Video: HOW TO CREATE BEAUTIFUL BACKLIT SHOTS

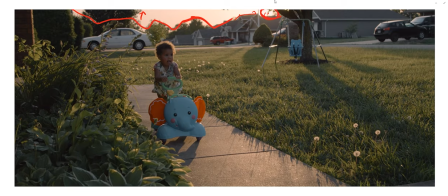3:59 I could either expose for the sun and severely underexpose for my talent, or I could expose for my talent and severely blow out the sun. But by just showing enough sky to where, yes, this is kind of clipped,
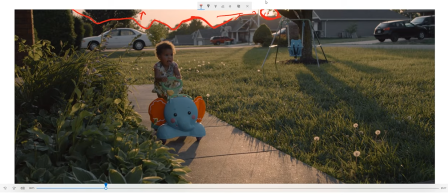4:20 but it's not as distracting as it would have been if I showed more. I don't mind just that little spot right here being kind of hot when I get this beautiful graduation and gradation from light to dark.
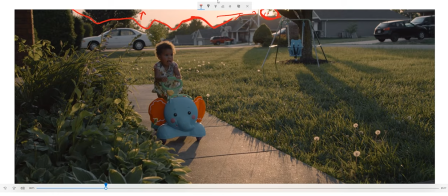4:36 I don't mind that, but I would not have been able to get this if I showed more of the sun, and if I had just turned my camera just a little bit to the right.
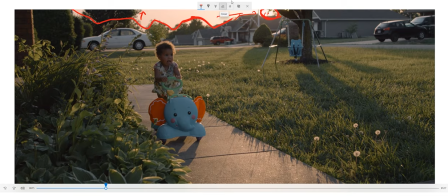4:51 So that's just something you guys need to keep in mind. So now that we've covered that.
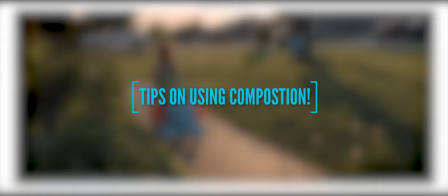4:57 Let's talk about some tips on how you can use composition to help accentuate and just help polish your backlit shot.
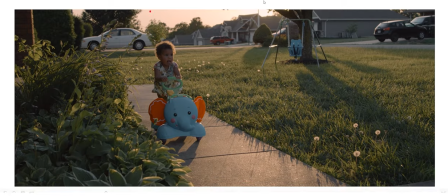5:06 So the first thing, I mean, everyone as a filmmaker, you've heard this term before, the rule of thirds. Very important concept in filmmaking because it just helps you create depth.
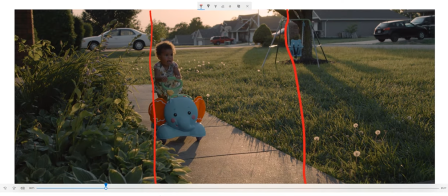5:19 So by putting my talent on the left side of the frame, our eyes are naturally drawn to her. Yeah, there's stuff here, but surprisingly your eyes isn't as focused on those part of the frame,
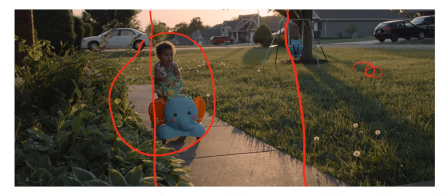5:35 on the right part of the frame versus on the left side. Another thing that helps add to this is my use of leading lines. These shadows here, because of how long they are, they kind of help to box in, right?
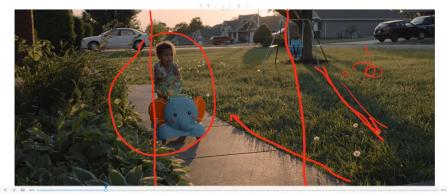5:51 So you see right here, they go this way. And at the end of this right here, your eyes wants to go somewhere. And boom, because of these leading lines, you're just drawn in there to the talent or the character or the focus of the frame.
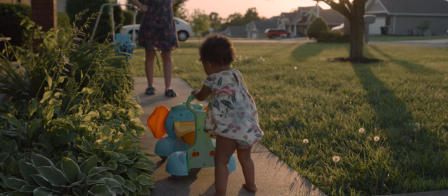6:06 Another tip when it comes to composition is just to shoot through stuff.
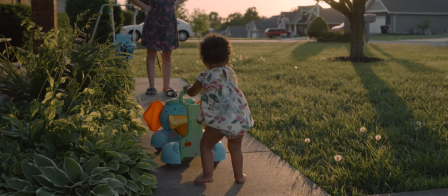6:11 And this is important because you want to create depth in your frame.
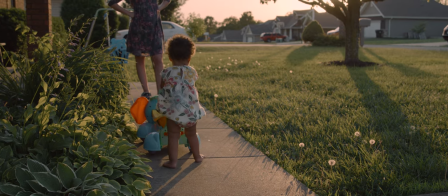6:17 When you shoot through stuff, emphasizes your foreground,
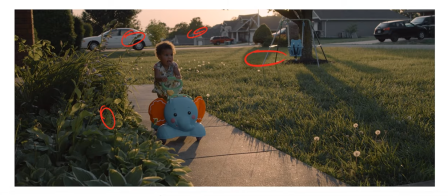6:23 maybe middle ground, background, deep background, right? By shooting through this, it helps add depth to that. And it also helps just squeezing the frame a little bit because since there isn't much to see here, we're still focused on that.
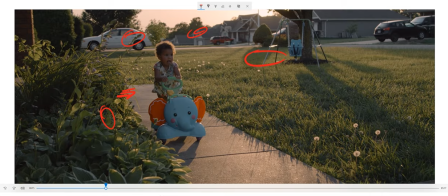6:38 So another tip, just kind of another important thing to keep in mind is to understand your levels, right? And your gradation from light to dark. I mean, we kind of see it in this frame, right? We go from light to middle gray.
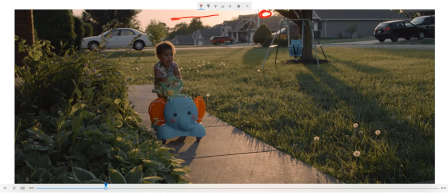6:53 Then we go from dark, light, dark, light, dark, light, dark, light, light, dark. And just all over the frame, we kind of see that. Let's go to a different frame.
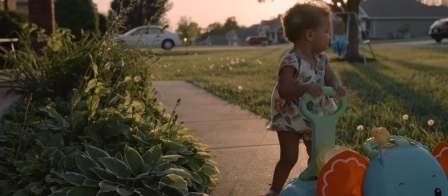7:05 So you guys can just kind of see these elements just play,
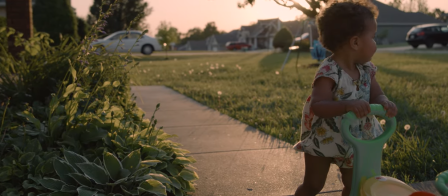7:12 just come together, like just to show you just the difference.
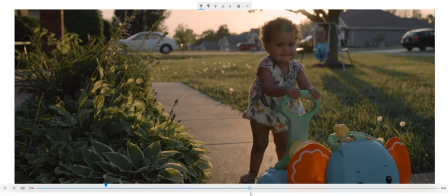7:16 Oh wow, okay, so I love this frame. This is a gorgeous frame. Sun is still right there, right? We don't show too much skies, but just enough to get the hint. For this one, I showed just a tad more skies, but still, I'm okay with just that little corner being blown out.
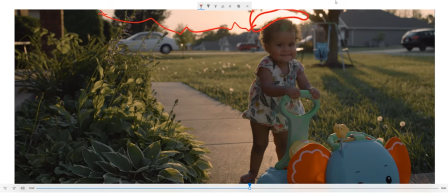7:35 I'm okay with that. I'd rather have that than just have like half of the frame blown out. So I hope y'all can see just the excitement of just when you start to understand all of these elements that help create a beautiful frame.
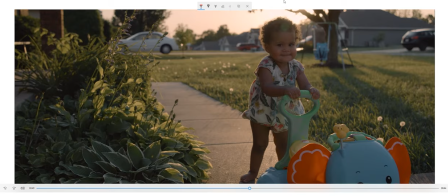7:53 And then when you add just backlight to that, y'all see just that glow on there.